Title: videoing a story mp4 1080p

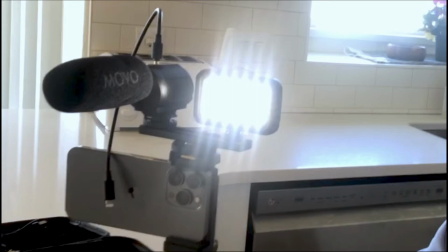(0:08)
When videotaping a story, the first step is to set up your phone. I prefer an iPhone 13 or a similar Android phone that will shoot 4K.
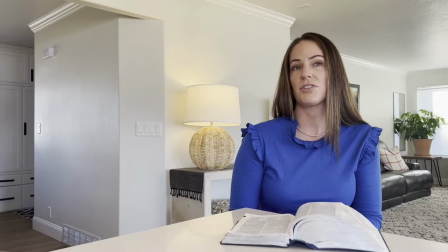(0:18)
4K is the resolution or image quality of the video and is the highest quality setting.
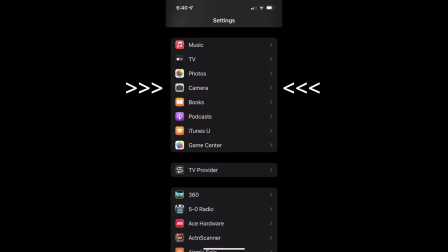(0:25)
It allows reframing your shot when editing. On an iPhone, go to Settings, then scroll down to Camera and open the Camera Settings. settings.
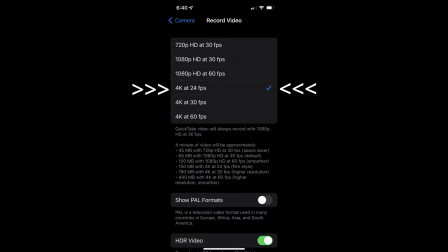(0:35)
Next, change your setting to 4K. I like 24 frames per second because it has more of a film look.
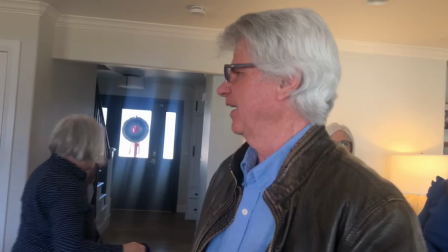(0:44)
As you walk into the room where the interview is going to take place, there are two objectives.
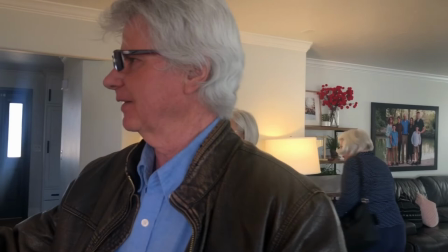(0:50)
First is to create a warm and comfortable relationship with the person you will be videoing.
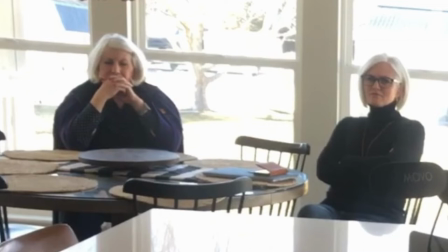(0:55)
As you are doing that, scan the room for lighting and a good backdrop. Note that in this room there is a large window with lots of light. We will not use that window as a backdrop, but we will use it as a nice light source.
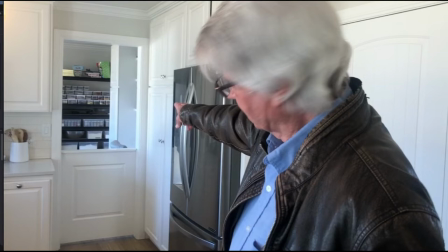(1:10)
I don't want to shoot with this background because it's too busy. We want a background that is not busy or distracting.
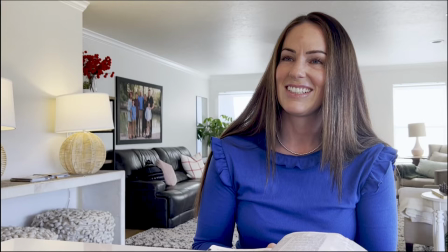(1:18)
This is the best background because the wall is 12 feet away. Now shooting someone directly against the wall makes them look like they're in a police lineup.
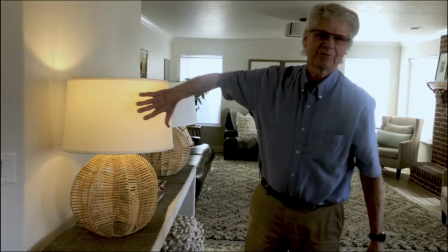(1:27)
You want distance between your subject and the back wall. Note that there is a warm light in the background.
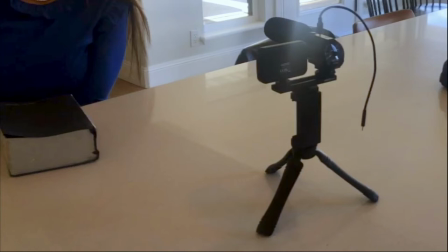(1:36)
In the film business we call this a functional. I use a Movo desk tripod, light, and shotgun microphone.
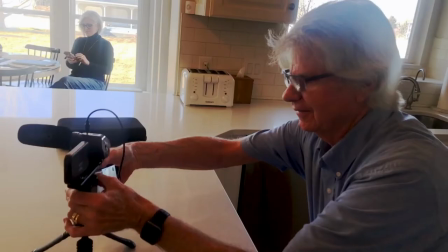(1:44)
This setup cost me $99. Conduct the interview sitting at a table.
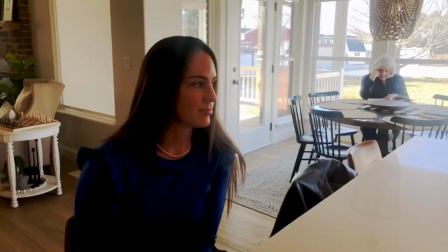(1:50)
Place the camera set up 24 inches from the subject and frame the shot.
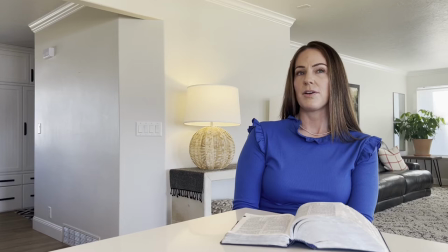(1:55)
24 inches will give you quality sound and a nice looking picture.
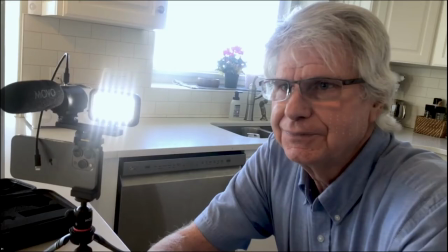(2:01) Okay, so I am the youngest of seven children.
Sit next to the camera, as close to the lens as possible.
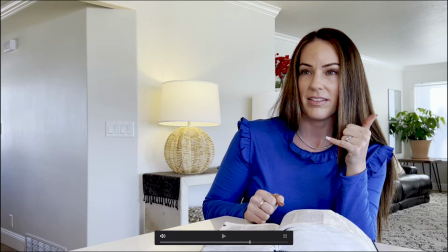(2:10)
We want the eyeline of the person close to the camera where we can see both eyes clearly.
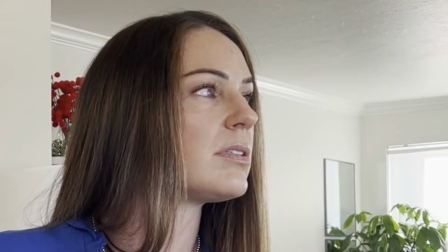(2:15)
This is an intimate type of framing where the audience can easily identify with the person telling the story.
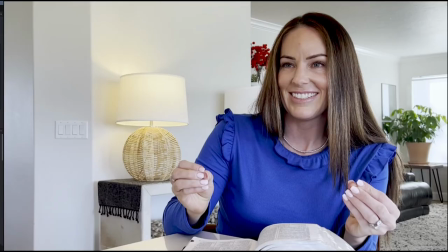(2:22)
Otherwise, you'll be shooting the side of their face, which disconnects the audience from the story.
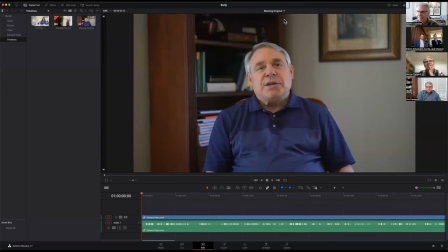(2:29)
Note that she is placed in the right third of the frame. If the storyteller is looking directly at the camera, put them in the center.
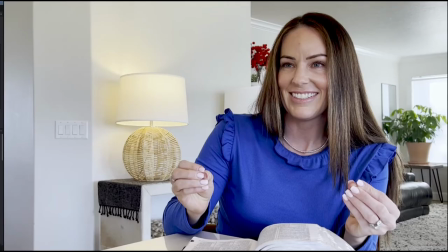(2:38)
Not too much headroom like this, but framed like this. If they're looking at you when they tell the story, put them in either the right or the left third of the frame.
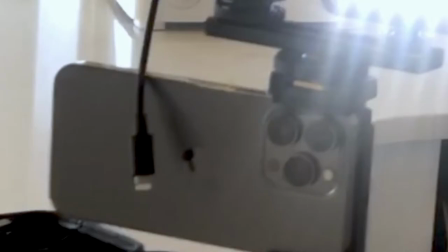(2:49)
This type of framing always connects well with the audience. Make sure to check that the microphone is plugged in. I accidentally unplugged it when adjusting the camera, which meant I shot this interview with a camera mic,
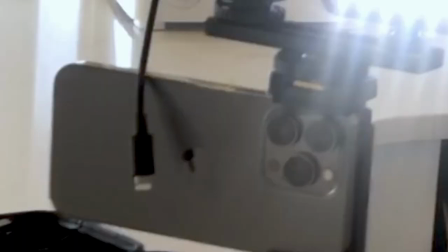(3:04)
which was pointed directly at the refrigerator, which then required noise reduction at the final stage of editing.
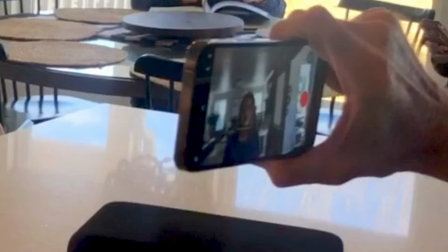(3:12)
Never shoot a video on a smartphone like this. Turn the camera sideways like this and put it on a tripod.
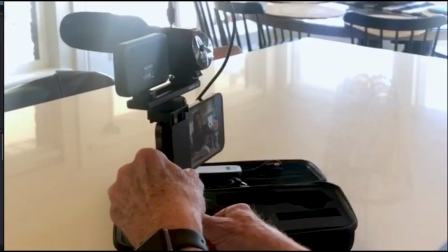I usually take my phone out of the case when using a tripod. Begin by helping the storyteller feel comfortable.
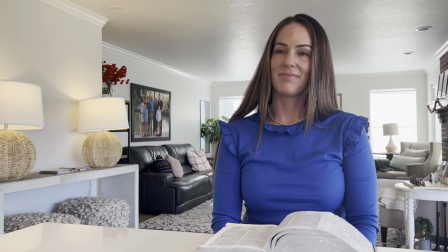(3:34)
Ask them to pronounce their name and spell it. If you're going to add a name title during the editing process, this will help you get the spelling right, which is incredibly important.
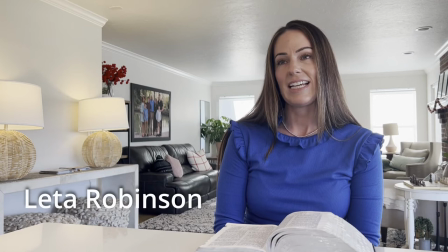(3:45) My name is Leta Robinson, spelled L-E-T-A-R-O-B-I-N-S-O-N.
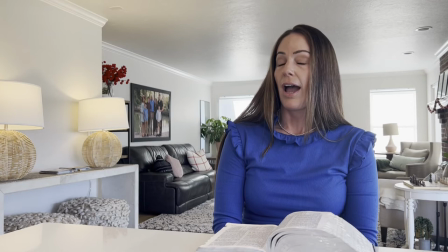(3:52)
You may also ask them questions about where they were born and what their hobbies are. As soon as they are comfortable, begin the story.
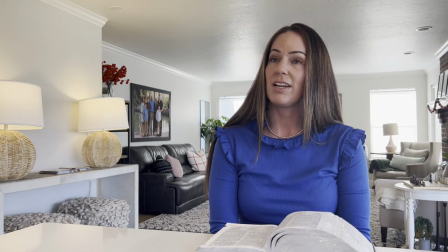(4:01)
It is important that they are rehearsed before the interview so they can comfortably tell the story from beginning to end.